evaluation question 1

When looking at the first 2 points, which the relation of the visuals to the song and viewing the actual song through the beat, I felt that it was important to make sure that the audience could really see the song, as it were, and I did this by having a lot of close-ups of instruments and stuff like that,
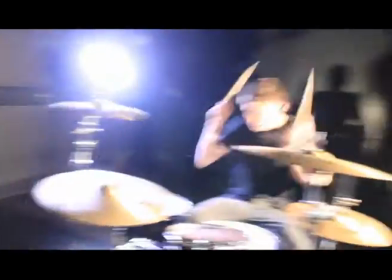[3:59]
and having a lot of close-ups of the actual main singer to make sure that the audience could both see the song being played on the instrument,
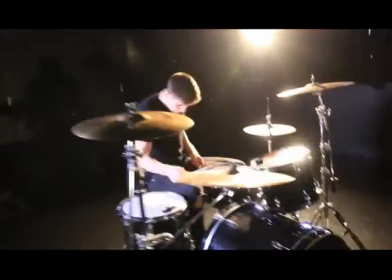[4:07]
things like drums, keeping that in time with the actual video, things like sort of the
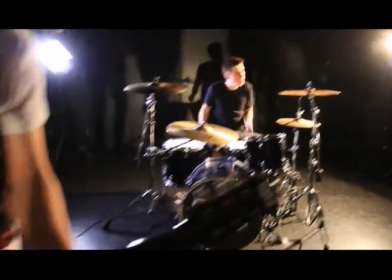[4:14]
guitarist strumming to the guitars, and more importantly the main singer actually singing along to the song.
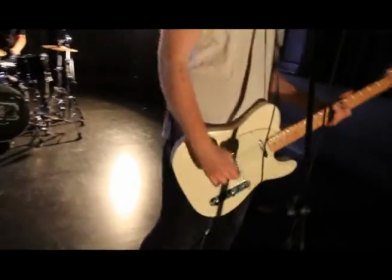[4:19]
I think that really helped with the realism of it and helping the audience see the actual beat of the song.
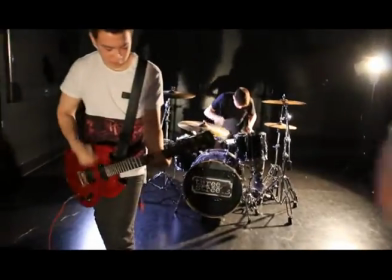[4:27]
I also wanted to incorporate this idea of the star image and the performance of the actors themselves.
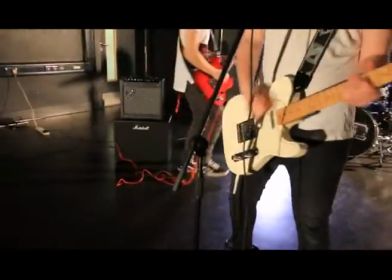[4:36]
I wanted to make my video look as realistic as possible, and I wanted to make my
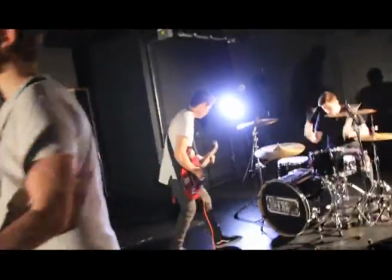[4:42]
actors all look like they're all part of a band and that they had all known each other for a long time,
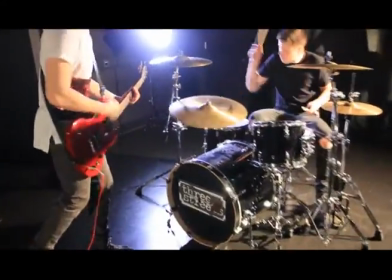[4:46]
and this helped a lot by the fact that my actors were
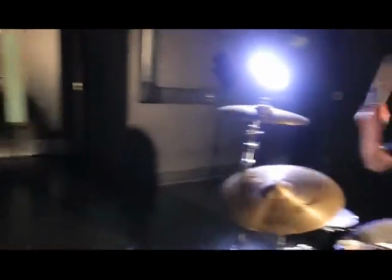[4:51]
real guitarists and real drummers and real singers, so they all knew how to act around different band members and they knew what to do as if they were on stage,
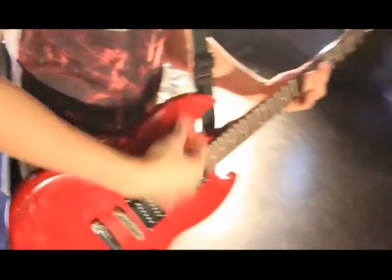[4:59]
and it made my video look very good in the end when they're performing. For my advert and digipack, I wanted to go along with conventions of other common concepts used for this sort of media by using very simple designs in my product, keeping it all as simple as possible, simply just having the focus on one main aspect and having it on the writing and the image of the actual video, of the digipack and the poster.
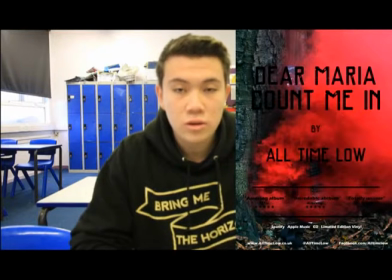[5:26]
I wanted to create a bright, appealing design that basically stood out as much as possible for both my digipack and my poster, so I used the same style of photos to create a link between them. So the photos that I took were a bright red guitar,
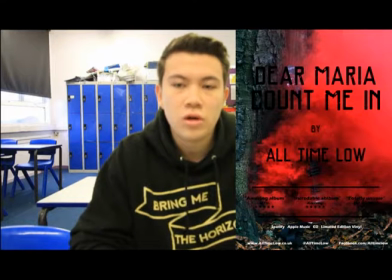[5:40]
and the idea that I wanted to go along with was that I wanted a really contrasting image to the actual background to, again, like my music video, to keep the focus all on the actual main aspect of it. In both of my ancillary products, I used photos that were of a bright red guitar, and they were taken in a forest.
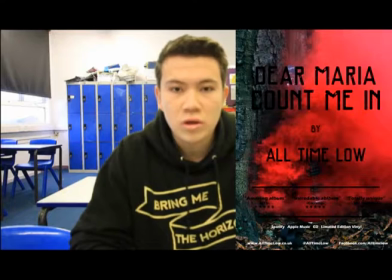[6:00]
So again, the background isn't very appealing, there's not much interesting, although it does have a bit of sort of focus on it. The main focus was on the bright red guitar, and I also used smoke grenades to create a smoke background to it, which I felt was really effective. They were brightly coloured smoke grenades. I also did another photo shoot in the snow, because it snowed a while back,
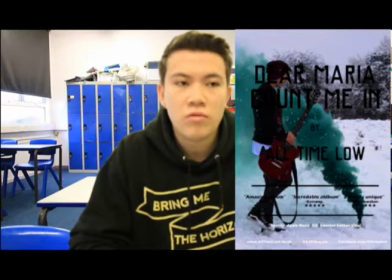[6:24]
and I felt like this was even better and helped create a really contrasting image with the whole field being white, and then this bright red guitar along with this coloured smoke, so blue, green, red smoke, helped me produce a really, really good looking video.
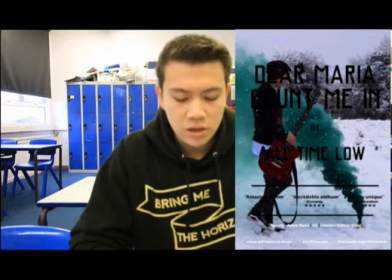[6:41]
I wanted both my poster and digipack to give off the iconography of the modern rock band, and this, in my opinion, is no better represented by either a picture of the band or using an image of electric guitar, and this is sort of something that symbolises rock.
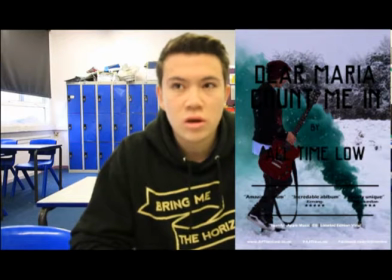[6:57]
When you see the image of, say, the electric guitar, you'll instantly think of rock bands and things like that. This is why I've used the image of electric guitar on both my digipack and my poster, to try and represent this idea of the modern rock band and keep this idea going throughout all of my ancillary tasks and in my music video, because I use the same guitar in both of them to try and link it through and keep this idea of contrasting images going.